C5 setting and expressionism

When analyzing mise-en-scène, one element that is often taken for granted is the setting.
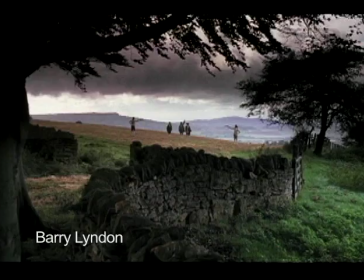15s
It's too easy to think of setting as being designed and constructed simply to provide an authentic-looking backdrop in service of foreground action.
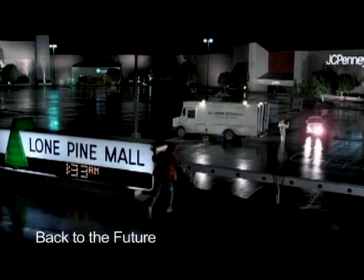23s
Okay, sure, oftentimes that's just what it is. And that's fine, but setting is capable of much more.
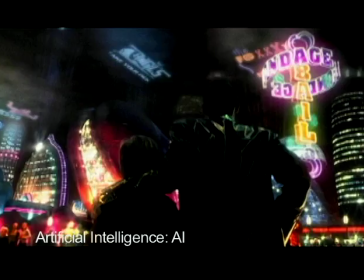29s
Like the other elements of cinematic language and mise-en-scène, setting can create mood,
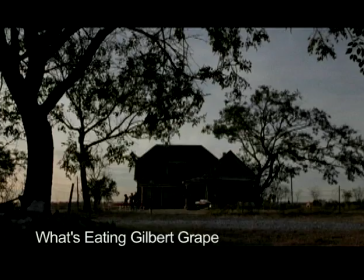33s
convey specific narrative information, elicit an emotional response, and communicate character state of mind.
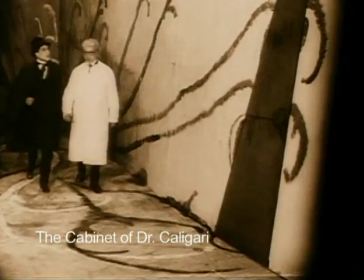40s
It all started with a German silent film, The Cabinet of Dr. Caligari,
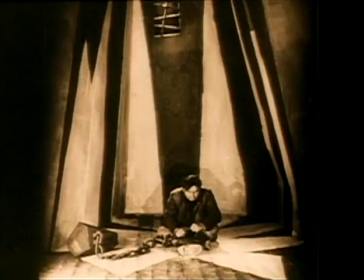45s
a movie that rejected verisimilitude in favor of expressionistic settings designed not to look realistic,
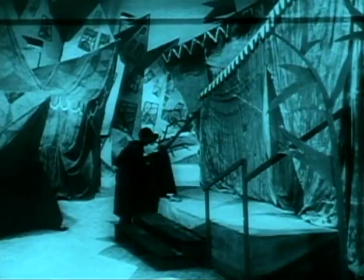51s
whatever that means, but instead convey a particular perspective and mood.
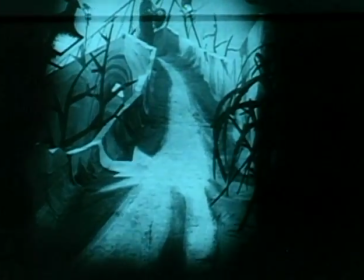55s
In this case, the somewhat deranged point of view of a narrator who is ultimately revealed to be mentally ill.
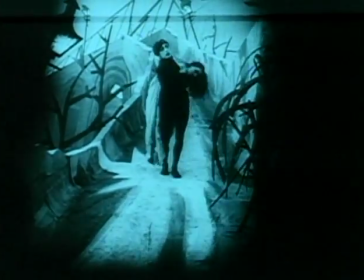62s
Caligari didn't want to create the normal world for its audiences. It wanted to make them feel what its protagonists felt, seriously disturbed.
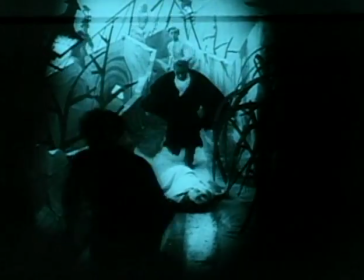69s
It accomplished this in large part with its setting,
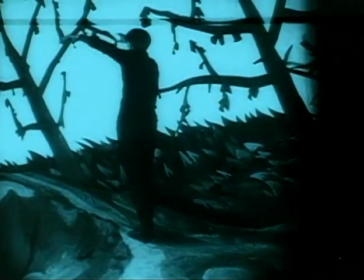73s
which twisted the normally horizontal and vertical world of right angles into jagged, pointed diagonals.
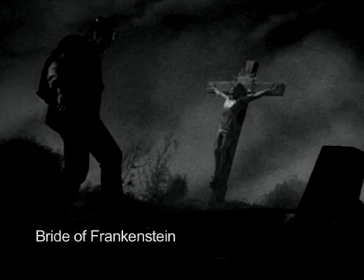80s
Now, Hollywood wasn't about to push things quite that far,
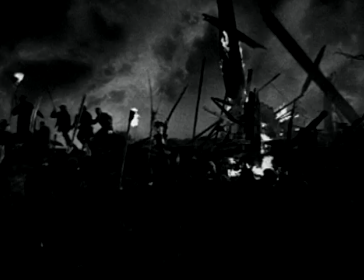83s
but its filmmakers recognized the power of setting and incorporated the jagged diagonal stylization in films
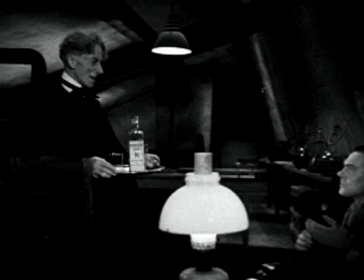89s
like The Bride of Frankenstein to make the audience feel uneasy in its unnatural world.
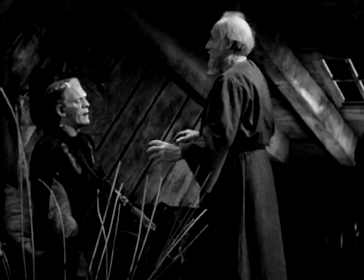94s
But the filmmakers wanted to do more than just creep out the people watching. They wanted them to understand and empathize with the misunderstood monster.
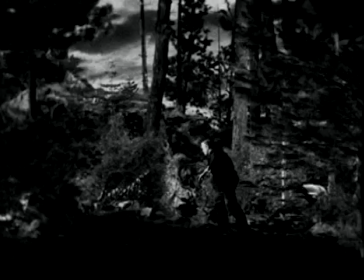103s
In this scene, the recently escaped monster is uncharacteristically happy, which the setting enforces and communicates with its lush pastoral detail.
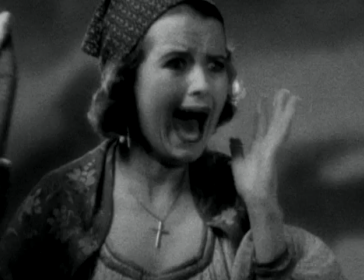112s
Of course, it's not long before somebody sees him and freaks out and everyone's trying to kill him again.
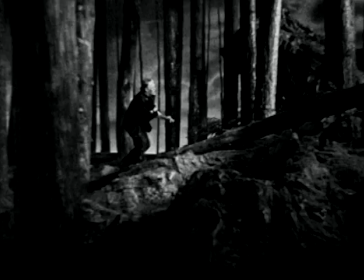117s
So in the next scene, that same lovely forest is suddenly a barren, rocky stretch of stark, limbless trees.
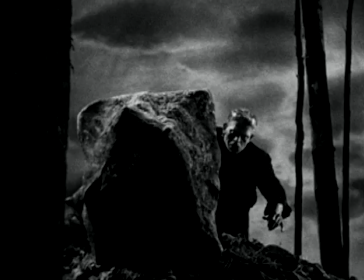124s
The location hasn't changed, but the monster's state of mind has, and so the setting design reinforces his feelings of rejection and fear.
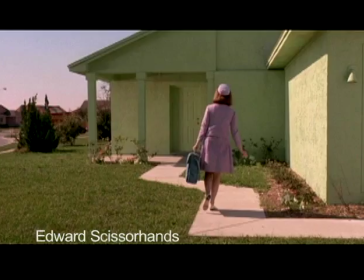134s
Anyway, let's jump ahead about 55 years to another misunderstood monster movie.
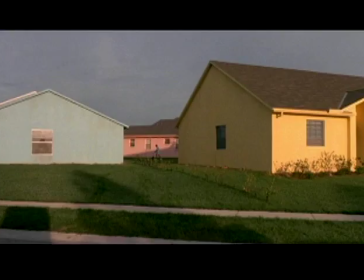139s
Edward Scissorhands opens with pure setting that again rejects authenticity in favor of the expression of information,
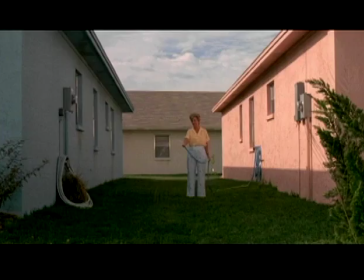146s
mood, and state of mind. This suburban neighborhood is all about bland conformity.
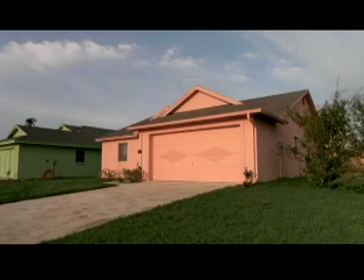152s
No embellishments, no individuality, zero personality.
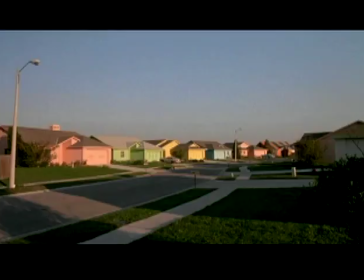157s
And setting tells you that. Not dialogue, not performance, setting. And that's just the beginning.
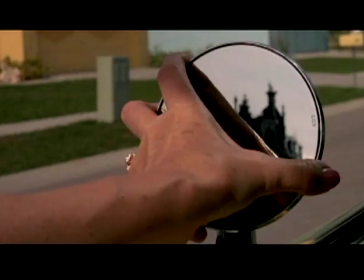164s
When the unsuccessful Avon lady starts looking for new customers, an even more expressionistic setting is revealed that's straight out of Caligari and Frankenstein.
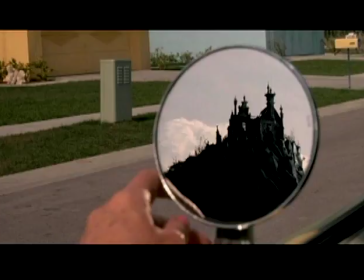173s
The jagged diagonals of Edward's lair don't just convey that the occupant is scary.
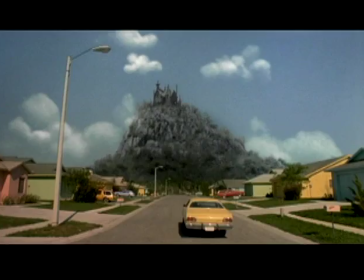178s
It goes way beyond that. This is a place that's very different from the cookie-cutter neighborhood below. It's all about contrast. Where the suburb is about sameness, the castle is pure individuality.
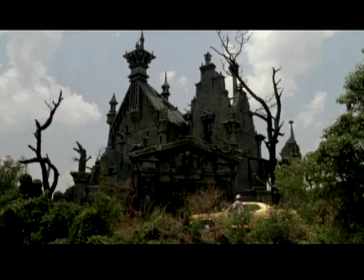190s
The inner yard setting communicates still more.
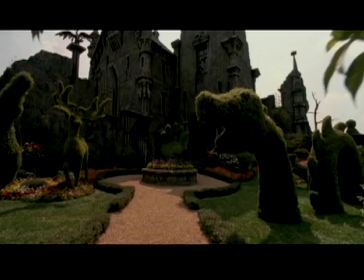193s
Individuality, yes, but now the contrast is between scary and forbidding on the outside, innocent and exuberant on the inside.
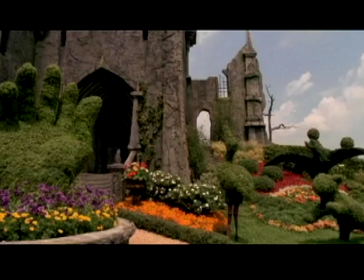201s
Setting is telling us all about Edward Scissorhands before we even see him.
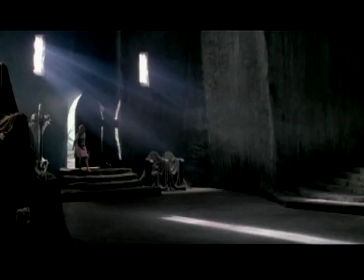206s
Inside the actual castle, the setting is now working the narrative. The otherness of the jagged edges and harsh diagonals,
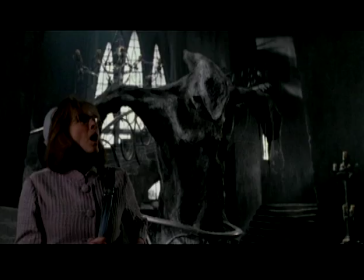214s
combined with the horror movie associations we have with such settings, thanks to Caligari and Frankenstein, among others,
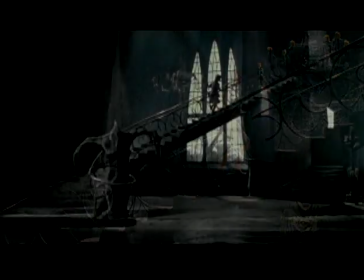220s
create a threatening mood that provides the tension that will be so effectively released when we finally meet Edward.
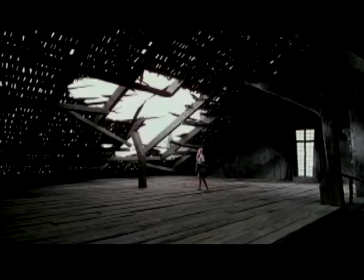228s
The personal space a character occupies is often among a film's most effective character communicators, and Edward's room is no exception.
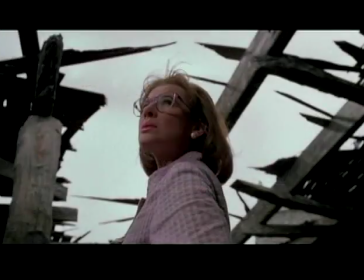237s
That's not just a hole in the roof, that's the hole in Edward's wounded soul.
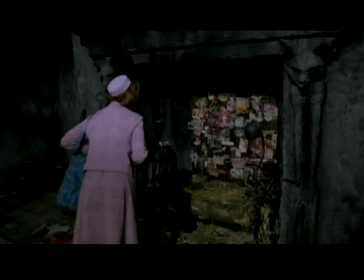241s
His sad little manger bed conveys even more specific information about his desperate need for acceptance and belonging.
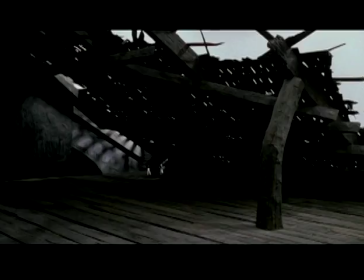249s
The setting is so expressive of its occupant's background and condition that it only
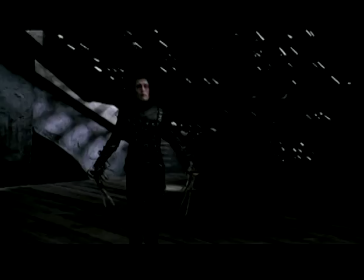254s
makes sense that it dominates the scene right up until the moment we finally meet Edward in person.
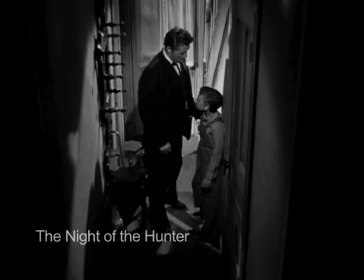260s
An earlier movie, Night of the Hunter, also uses setting to evoke character state of mind.
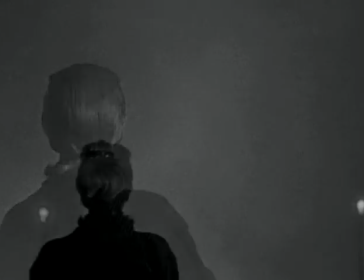266s
Whether it's a thick bank of fog expressing a naive victim's moment of ultimate delusion,
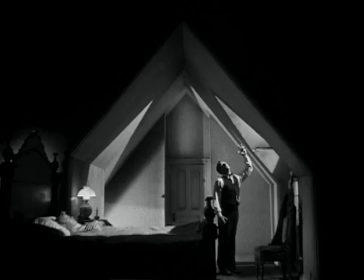272s
or a bedroom shaped like a sinister church for a killer who sees the act of murder as a religious ritual.
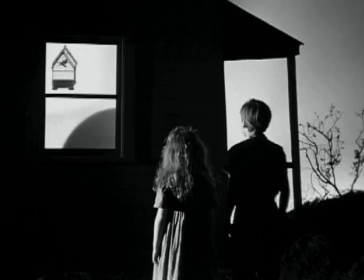279s
And just like The Cabinet of Dr. Caligari, this film's expressionistic settings also have a more general point of view effect.
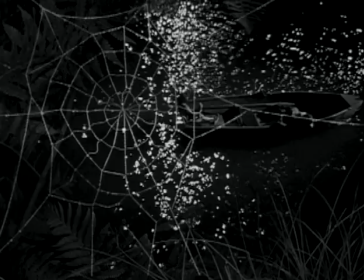287s
But this stylized rejection of authenticity reflects not the point of view of a madman,
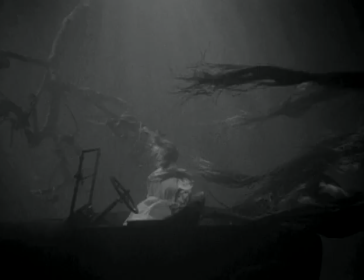292s
but instead makes us witness the story's very grown-up events through the eyes of an innocent child.
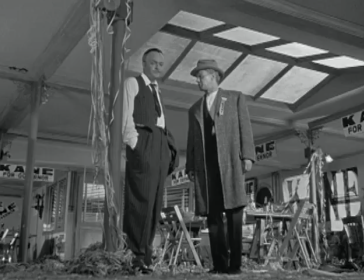298s
Even movies like Citizen Kane, that are much less blatantly stylized, use setting to set a tone and convey state of mind.
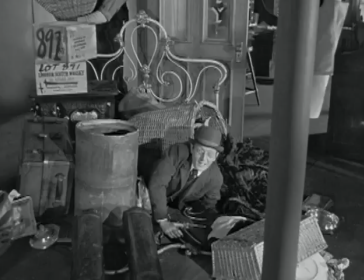306s
For example, young Charlie Kane's idealism and vitality is emphasized when placed within these cramped, low-ceilinged sets.
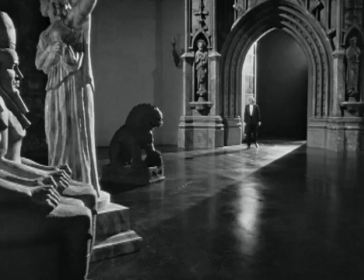313s
All that youthful energy practically bounces off the walls. But later, the emptiness of the jaded and alienated Kane's self-imposed exile
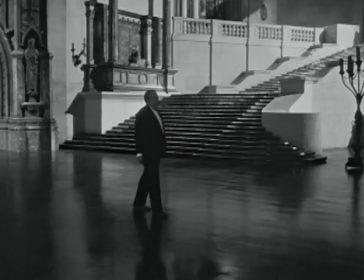322s
is all the more striking when enacted in an absurdly oversized setting.
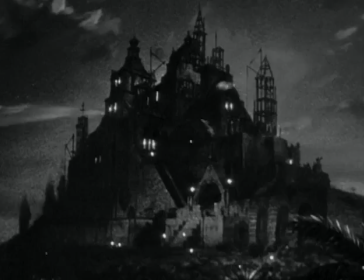328s
I mean, that's what he gets for retiring to this creepy old castle. Wait a minute. That looks familiar.